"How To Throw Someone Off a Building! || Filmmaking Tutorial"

That would be me, because I'm poor. Yes. So if you don't have that kind of stuff, just skip forward.
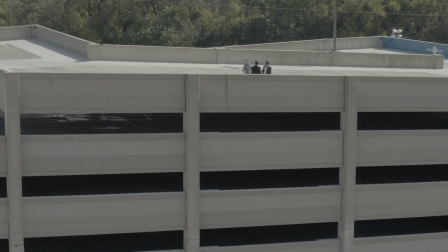We'll tell you how to do without it. No big deal. So the actors performed the scene as usual, and when it was time for our character, Devin, to push Jenkins over the edge, the actor simply ducked instead. When we were ready for the effect shot of Hunter, who played Jenkins, we looked at the drone shot and matched the angle with our regular camera on top of the garage so that the lighting would be the same.
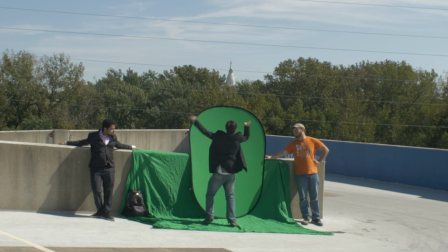We set up our green screen, had a Hunter pretend to fall,
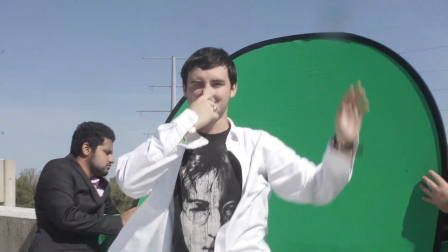as we got a lot of ridiculous takes of that we knew we weren't going to use, but just to harass Hunter.
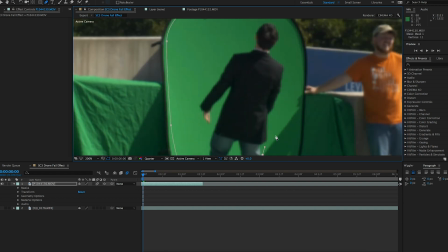Now, in After Effects, I just mask out the green screen, key out the footage, and make some adjustments to that mask for the shadow.
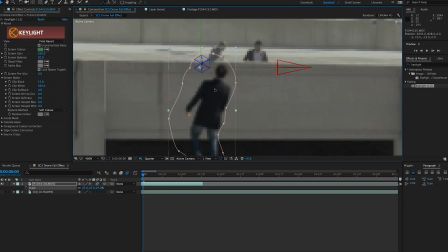Now we need to drop him from an appropriate height. I match his size using the other characters with scale, add a little bit of blur just to match it that much further, then put a keyframe with him at the top of the garage,
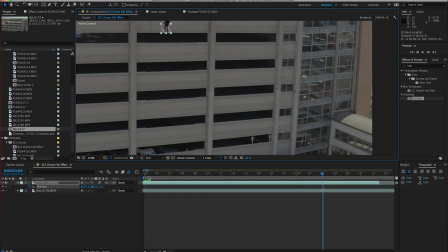move several frames forward, and bring him all the way down. Feel it out for yourself as it may be different. I added easy ease to the keyframes of the position to have the speed get faster as he falls, as this would happen in real life.
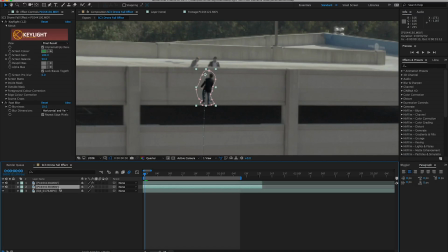Next, duplicate the footage and use the tint effect to make it a silhouette.
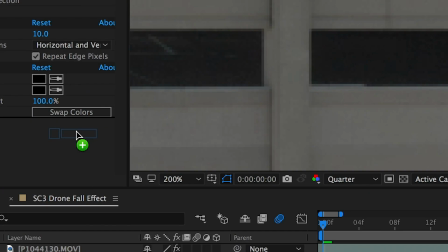Place a blur effect, in this case I use fast blur with repeat edge pixels turned on, to blur out the silhouette.
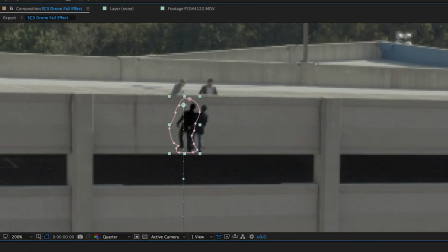Drop the opacity to roughly 30 to 40%, move the shadow a bit to the left to simulate some distance to the edge. Lastly, to sell the effect that much further, I used After Effects built-in motion blur tool, but it's not quite giving me the results I'm after.
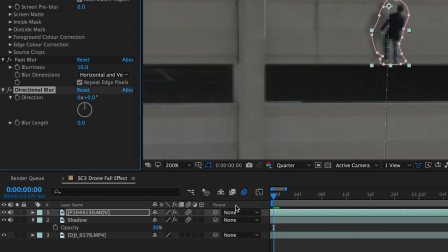So in addition to that, I take the directional effect blur, put a keyframe at the start of the footage for 0 blur, and another keyframe at the end of the fall with the blur increased. And that's it for that shot, giving us this final sequence. It's
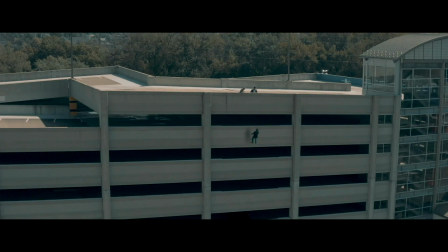Now, if you don't have access to a green screen or a drone, this effect is still doable. Thinking outside the box to find a creative solution for problems just like this is at the heart of what we do, and it's at the heart of what we do as filmmakers. Remember that middle banister we used earlier? Go back to that banister, place yourself on the opposite side as if you were standing in mid-air should that have been the real edge. Place the camera as low as you can with as wide a lens as you have, pointed up at the banister, as shown in this BTS clip here.
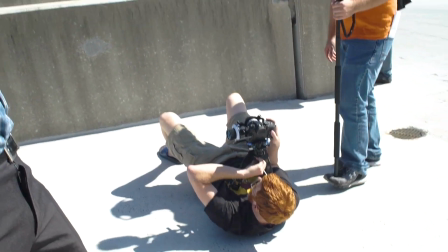We have our camera going low so we can see the edge here when they look over the edge.
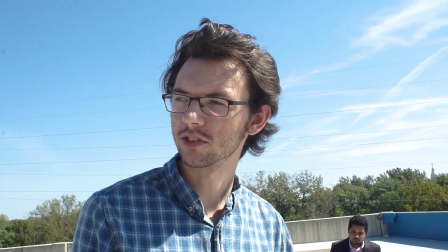Gives the illusion that obviously the camera is just outside the edge of the parking garage. So another little tip. Now for us, we could have used a hi-hat or a tripod, but Mathias is really stable with the camera, so we just put it close to his chest. Now the banister is only 4 to 5 feet off the ground like we said, so it was easy for Hunter to roll off of it towards the camera as if he was being pushed.
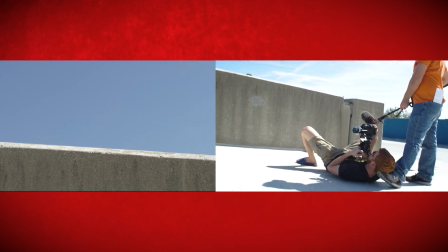3, 2, action.
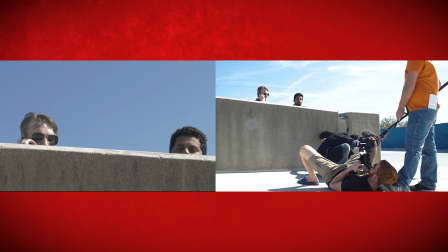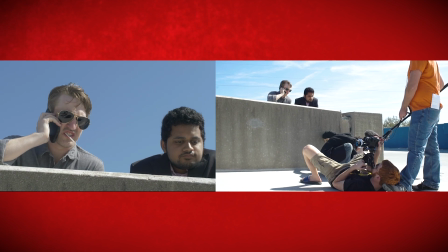Yeah, Jenkins killed himself.
Do yourself a favor. If your character's wearing reflective sunglasses, be sure you can't see your cameraman,
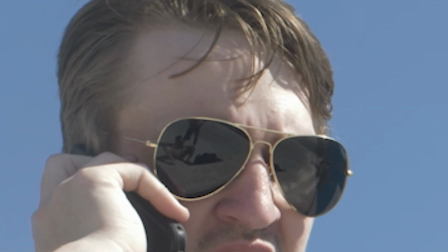particularly the crotch region of your cameraman, and the sunglasses.
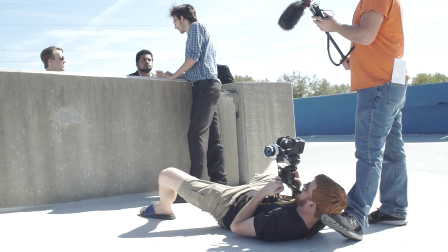A, because no one wants to see that.
I'm gonna splay my legs like this just to really...
Okay. B, because it makes it a really hard time in post. So this is what that sequence So this is what that sequence looks like if you're going to do it that way.
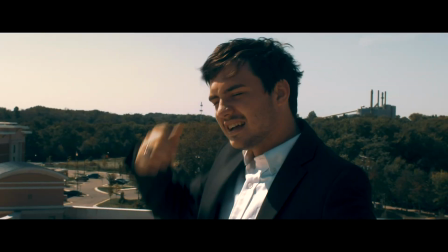Hey, Captain Felix, it's your boy Dev. You'll never believe it, but Jenkins, it's...
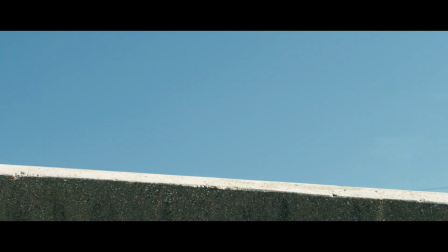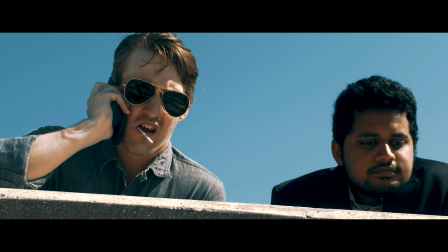Well, what is it? Yeah, Jenkins killed himself. Bummer.
So there you have it. There are lots of ways you could do this effect or effects like this. This is just the way we did it. Whenever you're faced with an obstacle like this, or any obstacle in filmmaking, take a moment, think beyond the frame. Possibilities are endless. See you next week.